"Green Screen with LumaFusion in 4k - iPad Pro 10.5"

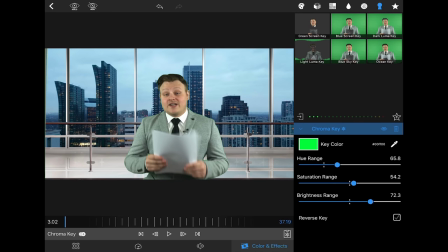256s
You can see around my hair. This isn't too bad actually.
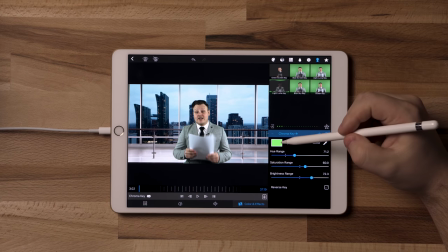261s
But if you're finding that it's not matching your green screen, you can actually click on the key color and then change how that looks.
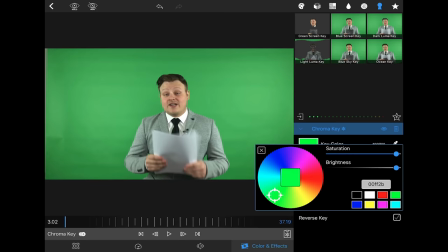266s
So if we go back here, we can actually adjust it. It's a little bit too neon for what the actual background looked like.
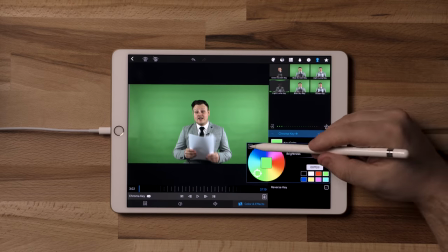274s
That looks pretty close right there. So we can bring our brightness range back up.
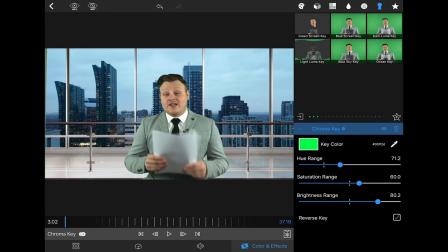283s
And go till it starts to break, because you want to get as much of it as you can in there. So that's not too bad.
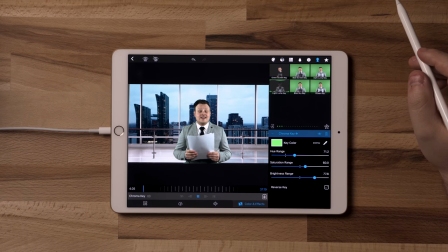287s
If we play that back.
It's just announced the new A7 III, just on the heels of the new XH1.
So that actually doesn't look too bad. There's kind of a bit of a green cast on my skin. We'll fix that later with color correction.
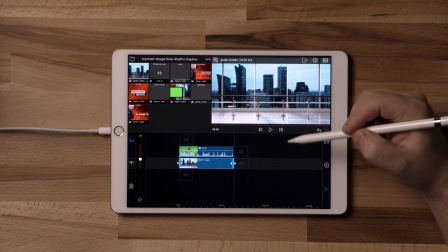298s
Now that we've got our main thing keyed in here, I actually have a desk that I want to put in. So I have a separate layer that's a PNG. And since we're allowed to have three layers in LumaFusion, we can actually add other things.
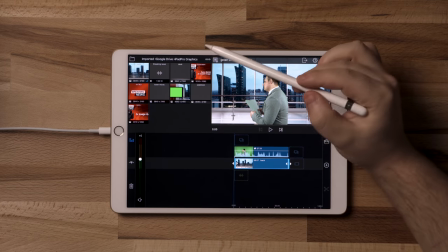310s
So I have a desk, I called it desk here, and it's just a PNG file.
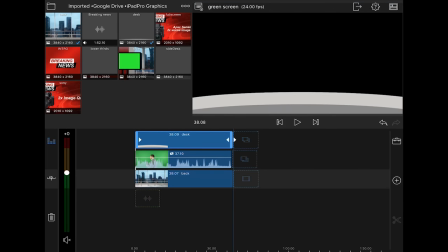315s
And I'm gonna put that over top so that it actually looks like I'm sitting behind the desk.
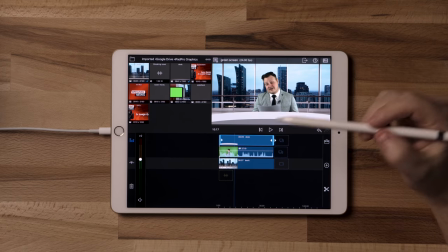321s
And the cool thing is, once you've got yourself keyed out of the shot, you can actually go in here and move yourself around.
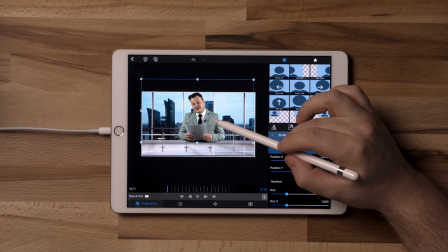326s
So you can move yourself up a little higher or down, depending on where you want to move it.
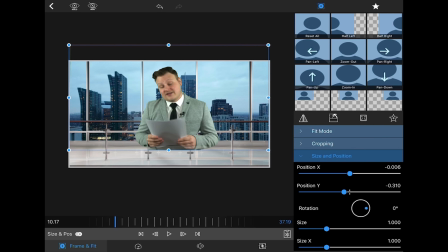331s
Another thing we can also do is crop in the sides. So say you didn't have it perfectly lit on your sides and you can't seem to get rid of that.
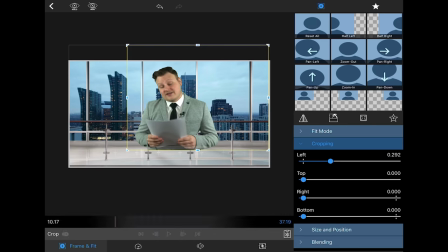337s
What you can actually do is go in, crop that like left and right, and then the top. And then anything that's outside of those borders doesn't show. So since you're green screening yourself anyway, it doesn't really matter. So what I'm gonna do is lift myself up a little bit. You can actually make yourself smaller or bigger in the frame, depending on how you want the frame to look.
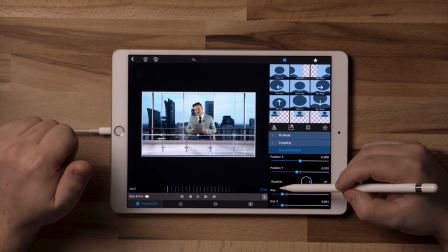356s
So I could actually make myself smaller if I wanted to, like that big or that big, depending on what I wanna do.
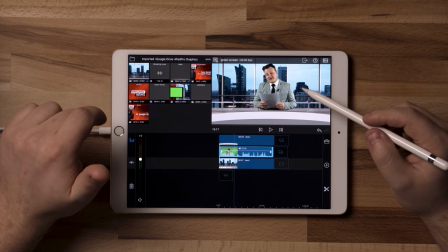364s
So I kinda like how that looks. I just wanna make sure that I'm behind the desk. So I'm currently a little bit higher than the desk. So I'm gonna go back in. You're not seeing the desk because it's the layer above the layer that you're actually working on.
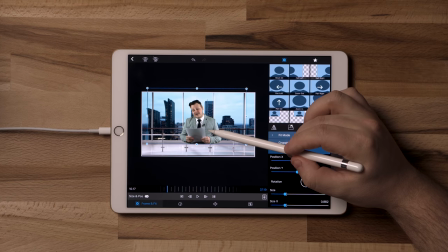377s
So when you come in here to adjust the size and placement, you're not really gonna see it. So I'm gonna lower myself down to about here.
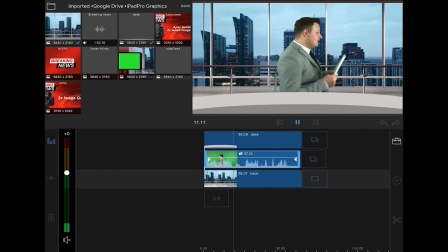383s
That's starting to look pretty natural at the desk. So since I went that way, I gotta come in from this way.
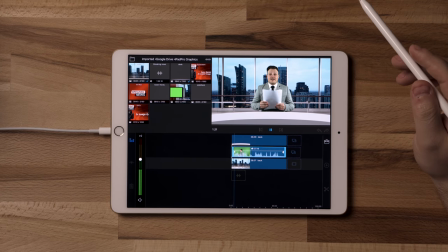389s This just in, breaking news. Sony has just announced.
I find this so crazy, guys, that we're doing this in 4K on an iPad, shot with an iPhone.
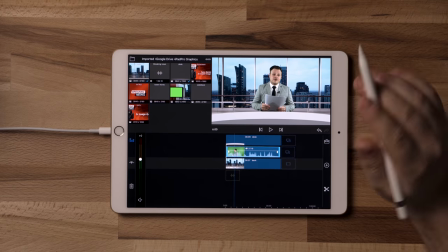399s
This is like stuff that I would have dreamed of having back when I was a kid. Okay, so once we get that set up, I actually did a thing where I changed camera angles. Well, I made it seem like I changed camera angles. So what we're gonna do is we're gonna split this and add in a completely new background.
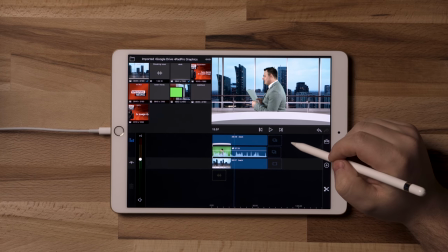413s
So I'm gonna move the timeline up to where I turn away from the shot. Because I wanna make it look like I turned to a new camera. Okay, so I turn right there.
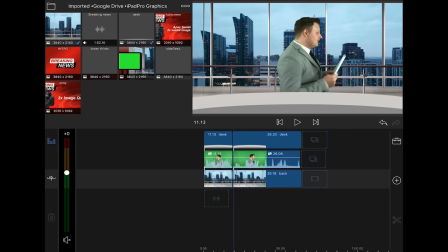425s
We're gonna cut this right across the board here. Taking out this background now, because I don't want this one. And I'm gonna put in my new background, which I called side. Drag that into the timeline.
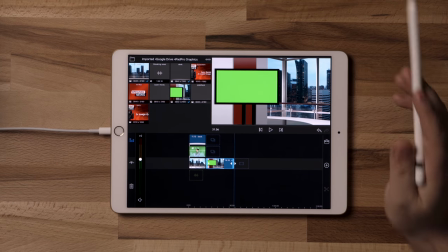436s
I also green screened a TV, and I'll show you kind of what we can do with that as well.
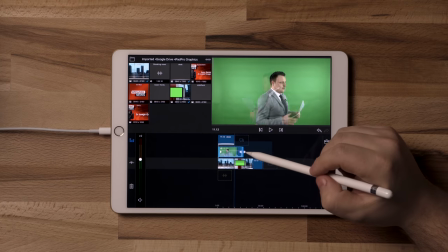440s
So now, when I change camera angles here, so I'm gonna turn right here, cut.
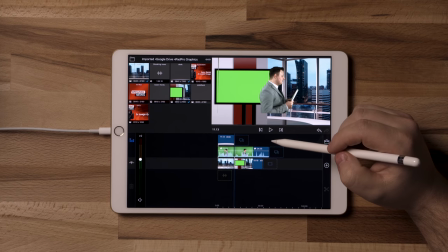446s
So we're gonna cut this. And at that point, what I did was I actually had to turn into the shot.
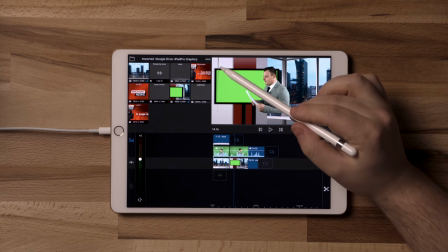452s
You're actually seeing some of the green screen in here.
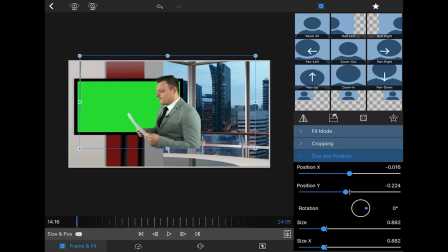456s
What we want to do is we're going to crop some of that out so that annoying stuff isn't in there.
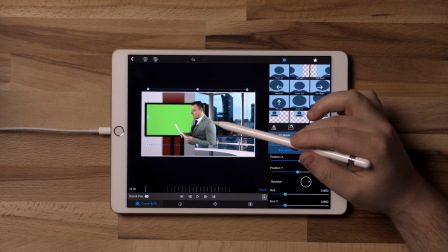463s
And now I'm going to make myself a little bit bigger in here. So we want it to look like I actually changed to a new camera, even though I was still in the same shot.
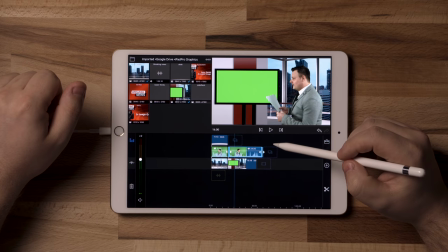478s
It's got to start right on the turn.
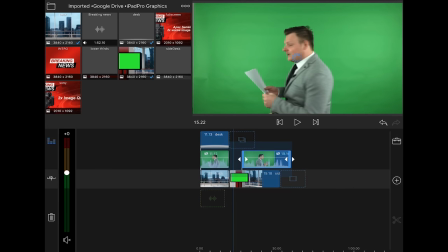482s
So right about there. So now it should look like I turned a new camera.
Physics dictate.
Okay, so it's a little bit too dramatic. I need to make it cut a little bit sooner.
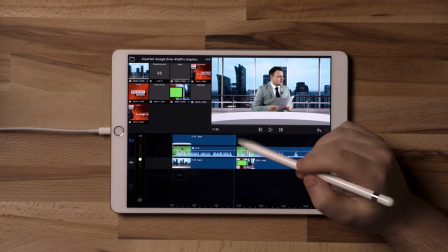494s
So we're gonna zoom in here with two fingers. Move this down a little bit.
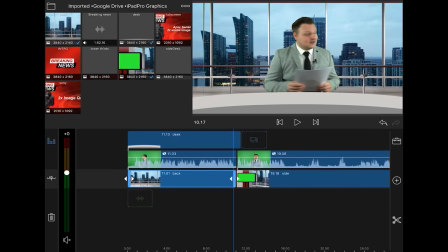502s
I'm gonna have to cut the background a little bit sooner.